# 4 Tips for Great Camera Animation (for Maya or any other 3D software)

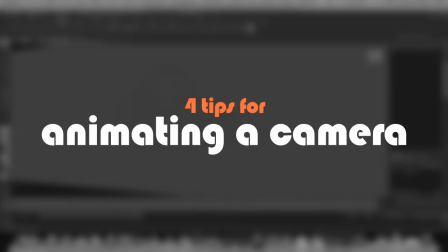(0:00)
Hi everyone, this is Moore. In this tutorial I'm going to share with you four tips for making better camera animation in Maya or any other 3D software.
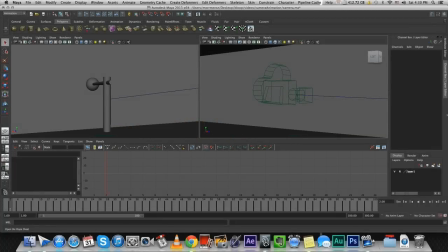(0:12)
So the first tip is about reaction, camera reaction. We need to remember that the camera is an object that lives and exists in our scene. Just because we're working in a 3D environment doesn't mean we need to forget about the camera. So whenever an object gets close or flies by a camera, it helps if the camera reacts a little bit, like in this example over here.
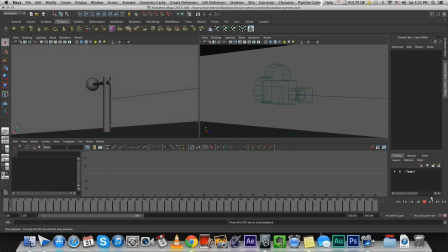(0:36)
So when the ball got close to the camera and swing by it, I animate the camera just a little bit to give it life. As if there was someone holding the camera standing over there and was affected by the motion. The second tip is for tracking movement.
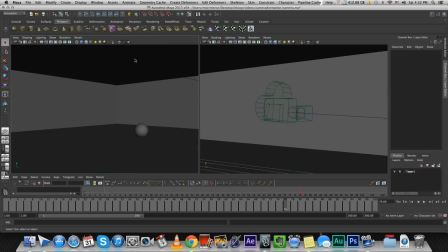So we need to remember again that there's actually a person holding the camera, right? So when a cameraman is supposed to track an object or a person, a character in a movie, it's not precise.
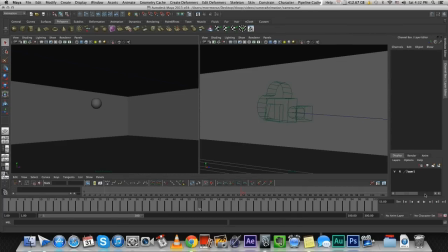(1:12)
It's hard to move the camera exactly at the same time as the character starts moving. In 3D, of course, it's possible. You can just program the camera to move exactly at the same pace and exactly at the same time as your object. But that doesn't seem real. That's not how it works in real life.
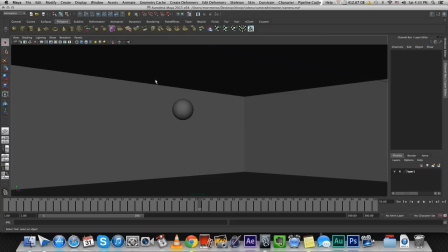(1:27)
So whenever we're supposed to track an object, like this ball in this example over here, it's always good to add a slight delay. So you see the ball is moving and the camera is trying to keep up. It starts moving a little bit after the ball starts moving.
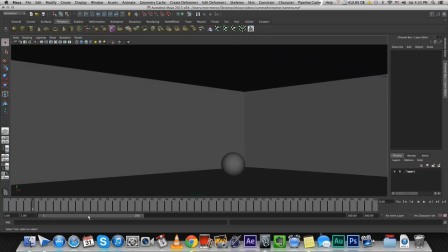(1:51)
The second tip is for crane shots or boom shots.
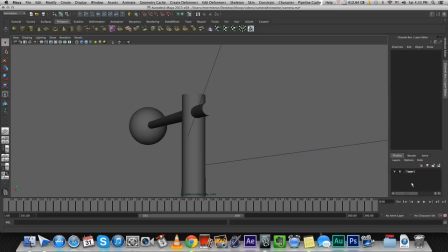(2:02)
Since we're working in 3D it's really easy to add an expensive boom shot, right? Well first of all I always recommend considering if you really need an expensive boom shot just because you can
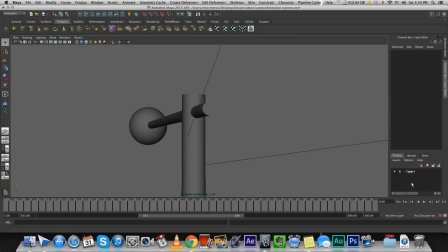(2:13)
sometimes we just try to get this crazy Hollywood look to our shots even though we don't really need them so assuming you did decide that you want a boom shot in 3d it's really easy to translate a camera upwards so it is kind of like a boom shot we just place a camera somewhere and then we raise
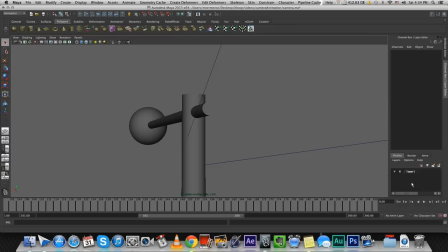(2:31)
it high and high and high as much as we want and that's it well in reality when you actually use a crane it looks a
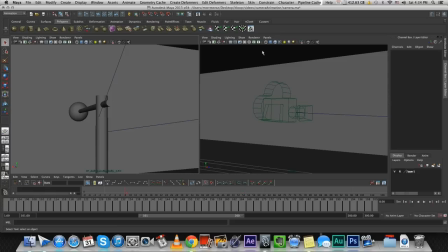(2:39)
little different I'll show you so
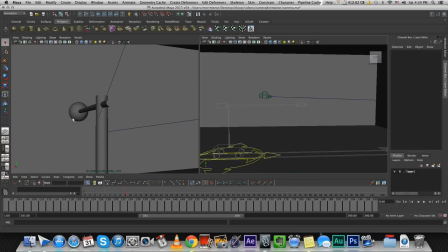(2:44)
this is our crane over here and this is what the crane sees on the left so
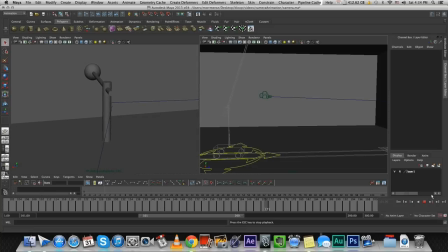(2:54)
did you notice
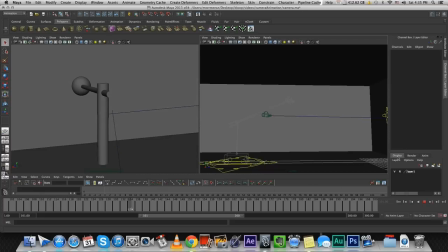(2:57)
that as the crane is doing his movement there's an arc to its movement it's
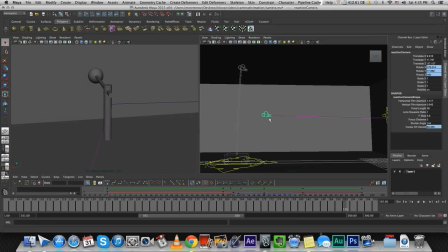(3:05)
not just a camera going up it's not just us taking the camera and raising it up that's not the same thing. When you're using a crane the camera moves in some kind of
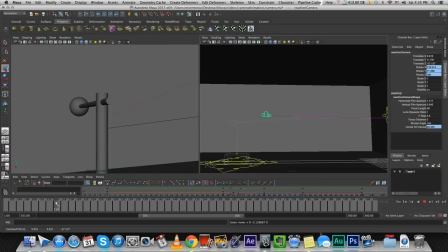(3:19)
arc so at first it'll move in a nice
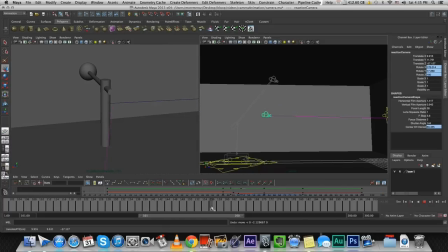(3:24)
way but then as it gets close to the end it kind of stays in the same height and you can see on the left that at this point it's kind of changing its direction it doesn't look as smooth but But that's an authentic boom shot.
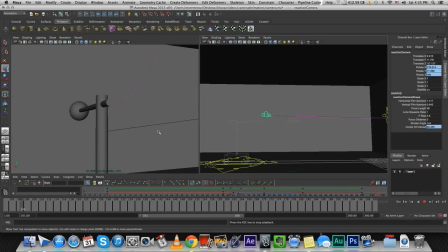(3:43)
That's how it looks when you actually use a crane. So if you're trying to create a realistic shot emulating real life, it's recommended to use an actual crane rig even when you're working in 3D and don't really need a crane.
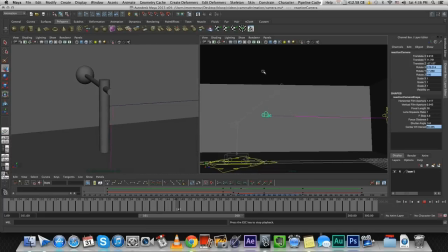(3:55)
Because that way you achieve a realistic look. You can get that camera rig at creativecrash.com. I'll post a link in the description.